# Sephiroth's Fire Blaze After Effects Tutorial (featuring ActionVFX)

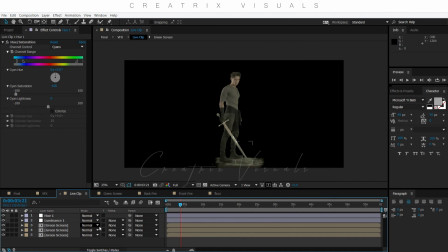(20:34)
But as you can see, the entire work that I've done up to this point was to bring the imagery of the live footage as close to what I could to the final product that I want to see. Because like I said, I'm working with fire, so I need a warm image, etc.
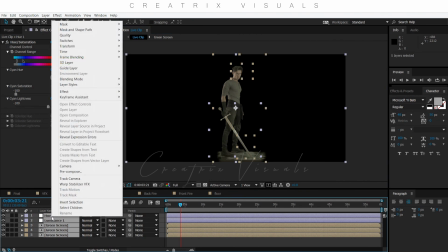(20:54)
So I selected everything, I hit right click and I said pre-compose, and I named it live clip.
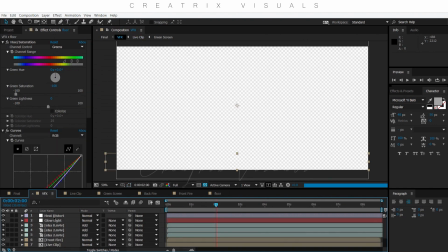(21:02)
So I'm gonna go to my VFX comp now, and here is where things get really crazy.
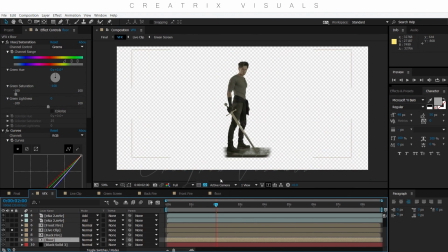(21:09)
So let me isolate my live clip, and I'm gonna shut out the background.
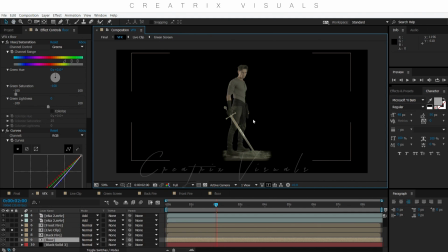(21:15)
Now actually that was super important, and I want to bring you guys the attention to this.
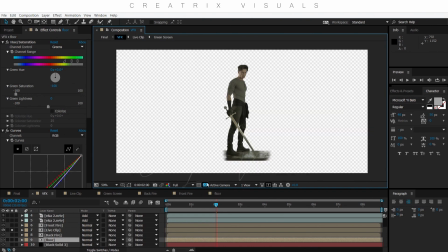(21:20)
So if I show my transparency, you can see that there's nothing actually in the comp.
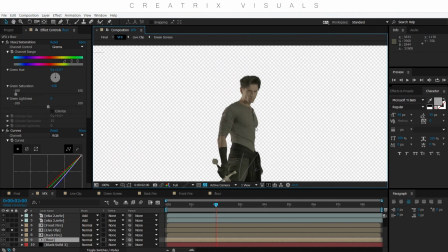(21:27)
It's just the live footage that I color graded, removed the green screen and everything, and nothing else.
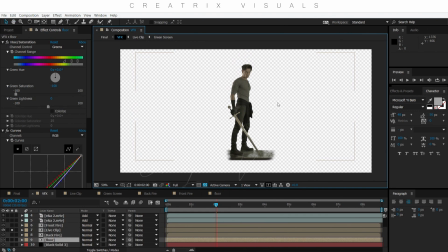(21:34)
So what I did then is I tried to create a digital environment basically. So let's see how I did this. As you can see here, I have a layer that's called floor. So let's open this up to see what it does.
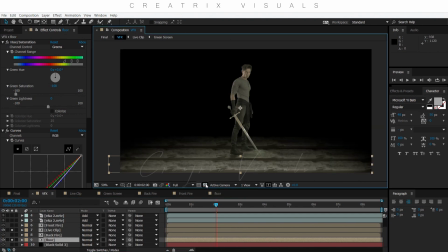(21:51)
You can't tell much, but if I shut the transparency off, isn't that cool? So off and on. So that was very simple. If I go to the floor comp, as you can see, I duplicated
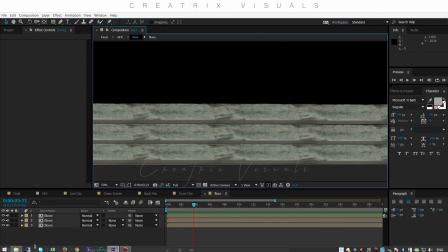(22:08)
where I was stepping from the first clip right here.
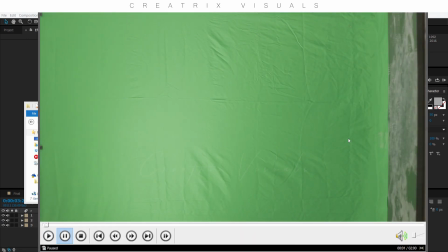(22:12)
So if I go to the beginning, let's see, you can see that I have a clear cutout of my base.
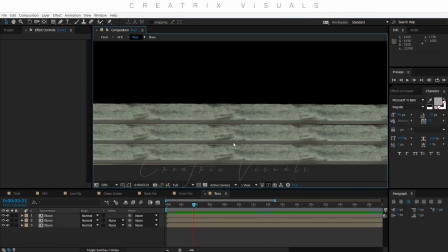(22:19)
And what I did is I took this one, brought it into Photoshop or After Effects. You can do it in, they're basically the same thing.
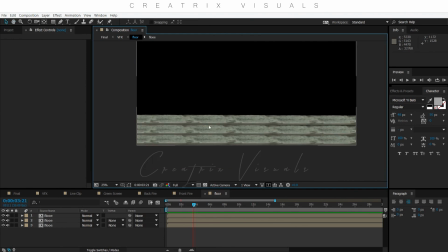(22:26)
And I duplicated just to create the illusion of steps and that I'm standing
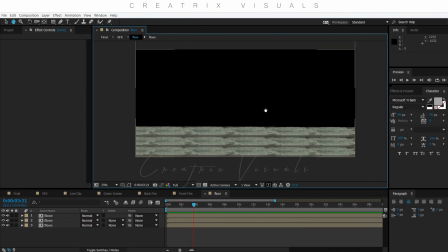(22:35)
up to something and I'm not just, you know, floating in the dark, which would not look as cool. So this is what I basically did, and then I pre-composed it, named it floor,
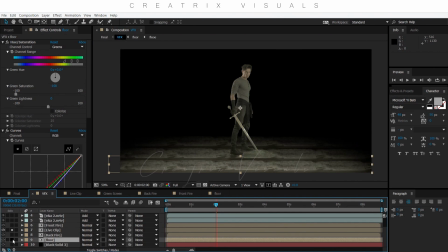(22:49)
and now we have it on my VFX comp, so it looks like I'm standing somewhere, see? So basically I'm trying to create a fake environment. So let's see what comes up next. Now, if I open up my transparency again,
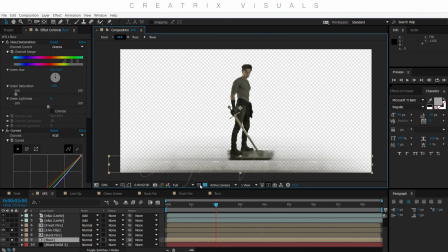(23:05)
you can see that you can't really see the floor because the transparency is like super small. You can barely see anything. Now, since this is a dark scene, I do not mind because I have my black solid,
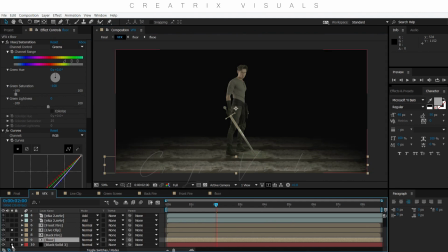(23:18)
and I'm gonna open this up and you can see where it does. So now basically, if I toggle between transparency and not, nothing happens because now there's an actual background.
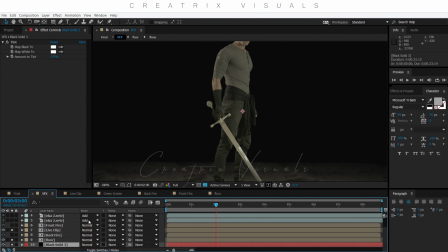(23:29)
That background is behind the actor because now we have a separation of foreground and a background.
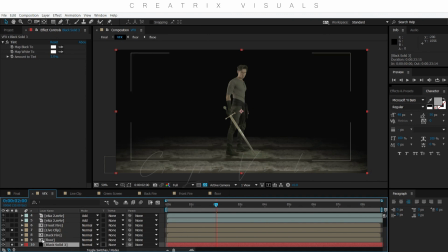(23:36)
So in the place of the green screen, we have our black solid.
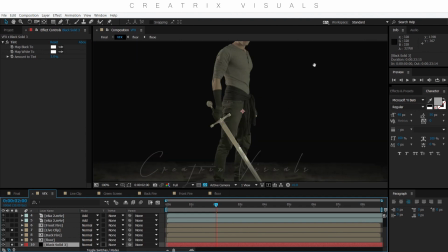(23:41)
It makes everything look pretty cool. Now, I did not do a perfect black.
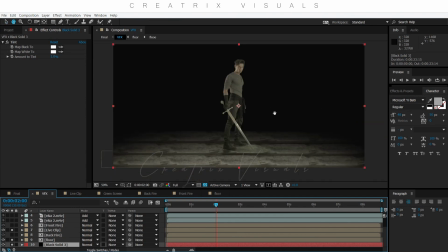(23:45)
As you can see, it's kind of like super dark gray because I wanted to have enough light so when I do the color grade within the visuals, it's not gonna crash everything. So this is where we are.
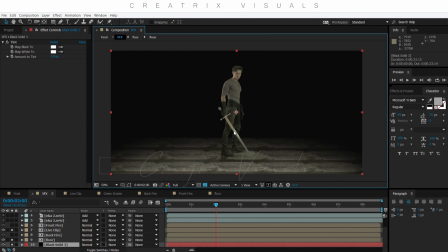(23:59)
Just to recap, my live footage has been edited and we removed the green to have separation of background, which now is basically darkness, foreground, and then actually we should call the actor myself.
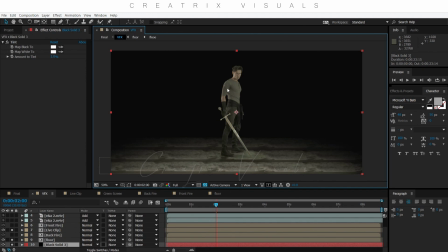(24:15)
I don't know, should I refer to myself as myself or just have actor? It's confusing, guys. So anyways, so we have a background, we have a middle ground,
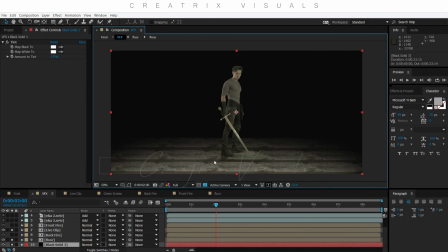(24:28)
which is basically the actor, and then we have a foreground, which is where the camera stands, hypothetically, let's say. So here's what I did.
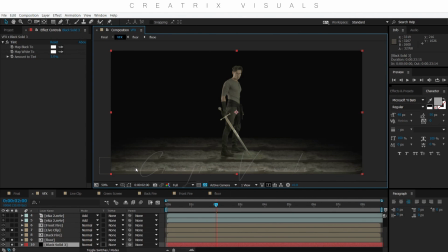(24:39)
I separated the fire elements to a background and a foreground. So let's see what that looks like. So I'm gonna fire up the backfire, which basically stands for background.
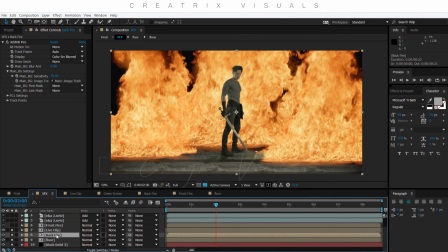(24:50)
And if I fire this up to open the composition, we can see
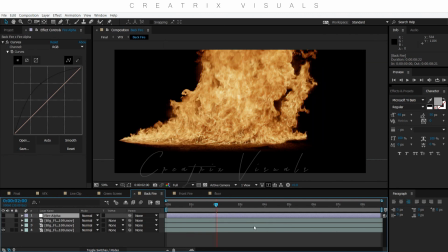(24:55)
that it's basically the same clip, duplicated, changed the timing, and maybe
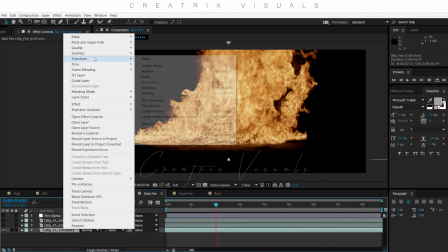(25:05)
let's see if I hit transform and reversed it horizontally,
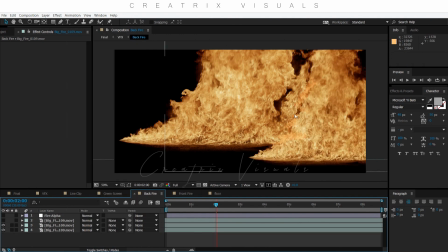(25:11)
and then I changed the position, so I put it like more forwards or backwards or more to the right,
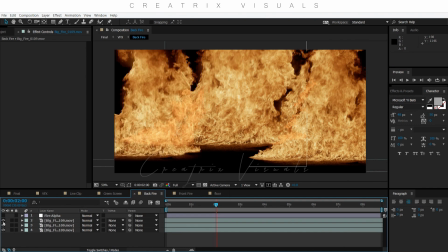(25:18)
to the left, so it doesn't look like it's the same clip. And those are small tricks that you can do to like make the audience and their eyes not see the same thing, because it's amazing what we guys can pick up if something is the same and it's just a loop,
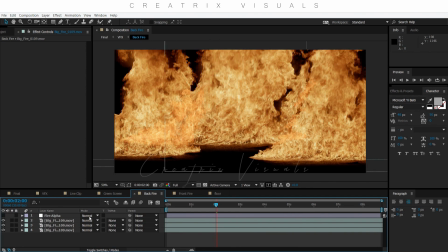(25:36)
you know? So here's what I did. So I have my 3 assets and they fill up the frame pretty well. So I thought, job done. So here's what I did next. I have an adjustment layer, which is, of course, you know, it's go layer, new, adjustment layer.
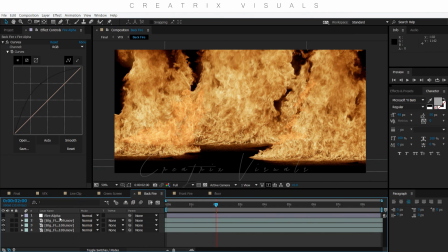(25:55)
And I named it Fire Alpha. Now, here's the thing. ActionVFX Fire elements are amazing because they have an alpha.
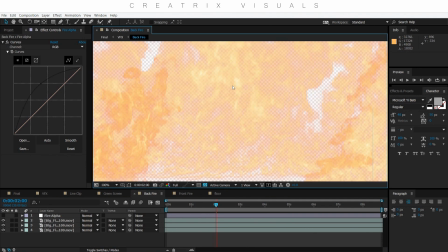(26:05)
And if I toggle this, you can actually now see the asset and you can see that it's transparent.
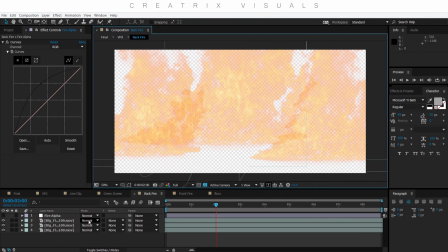(26:12)
You do not need to put it on screen mode or add mode in order to compose it within your shot.
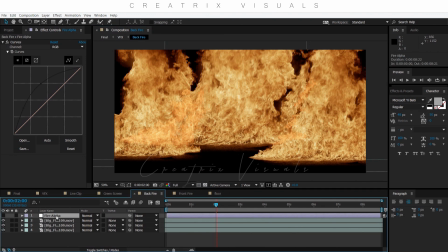(26:19)
And because of this, if I go back, I can control the elements alpha and what that looks like.
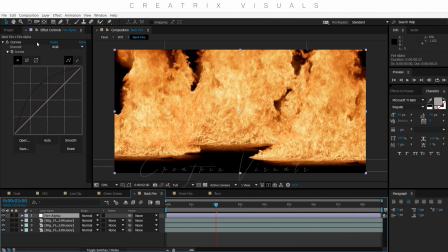(26:27)
So I have my adjustment layer. I'm going to bring it on. And as you can see, I went to the alpha channel. And if I play with this, you can see what it does to the elements. So it plays with their transparency, basically. It makes them be fuller.
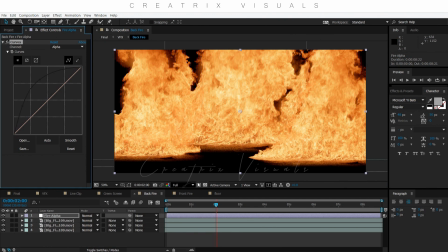(26:46)
I don't know how to explain this. Like if I toggle this, you can probably see it.
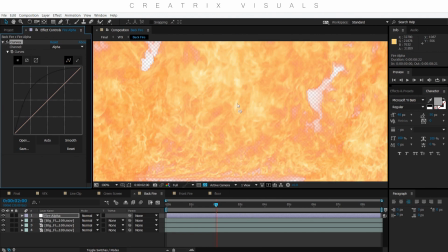(26:51)
See, that was the beginning, that was the after. And as you can see, we'll have way more asset, let's say.
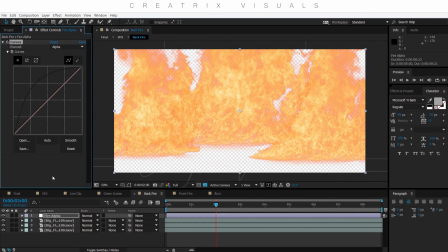(26:59)
And this is a cool way to manipulate the elements based on your scene, whether it's outside or inside, in a dark environment or a super bright one.
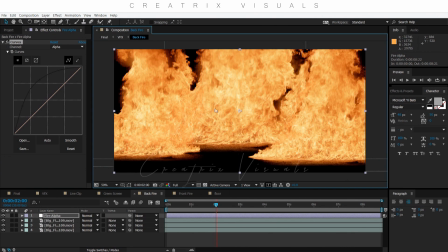(27:10)
So now that I have my fire set and I'm happy with my
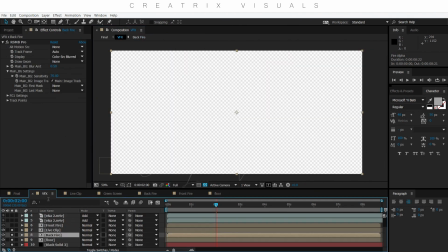(27:15)
transparency, I can go back to the VFX and you can see how they are applied.
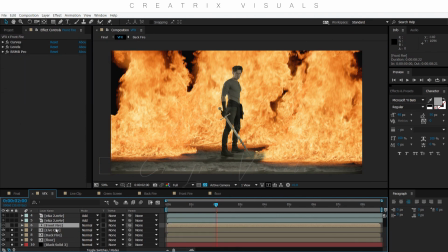(27:20)
And because I put them behind my live clip, this is how it looks like.
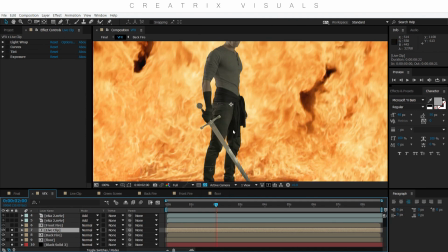(27:26)
Now, I did some extra steps to ensure that my actor merges well with the background.
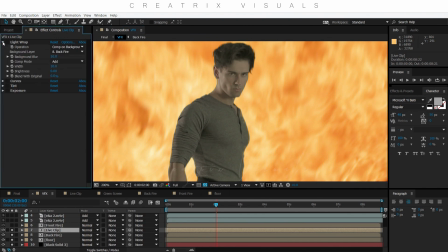(27:35)
So here's what I did. I have a couple of effects, and the first one is called light wrap. So if you go to your After Effects and you go to effects and presets and type in light wrap, you're gonna see it there. So let's see what it does. If I open this on, you can see that it adds this awesome,
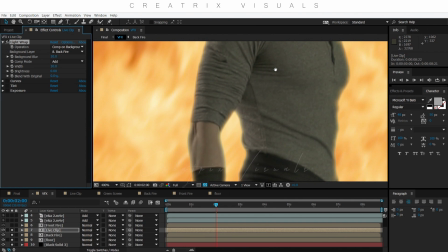(27:54)
almost like glow thing on the outside of
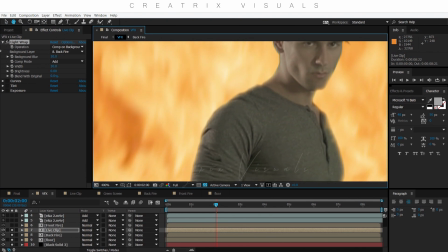(27:59)
the subject, and it can identify this because it's a green screen.
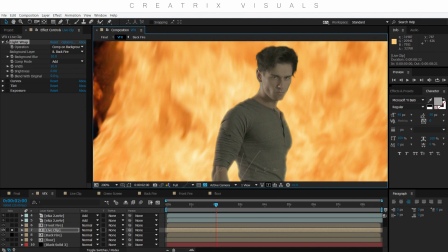(28:05)
And as you can see from the alpha, let's see, this is what it has to work with.
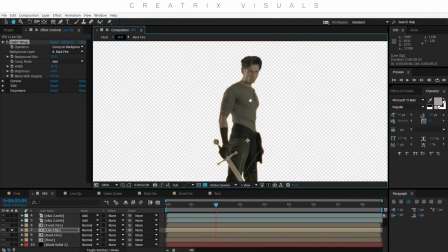(28:11)
So it finds the edges and it wraps them with whatever you tell it.
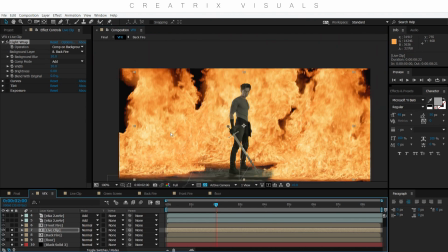(28:18)
So if I fire this up again, you can see that I set the
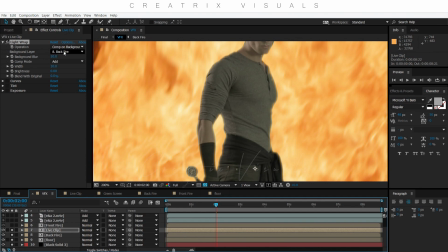(28:24)
operation comp on background, and then as a background layer I selected the backfire because it's behind the actor.
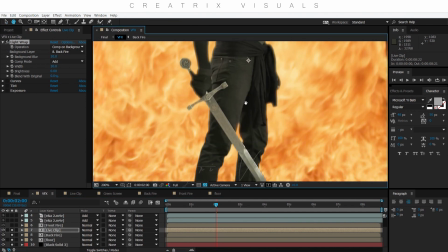(28:31)
So what it does, it wraps the actor with the background, which I think is pretty awesome, and it pulls a very cool effect.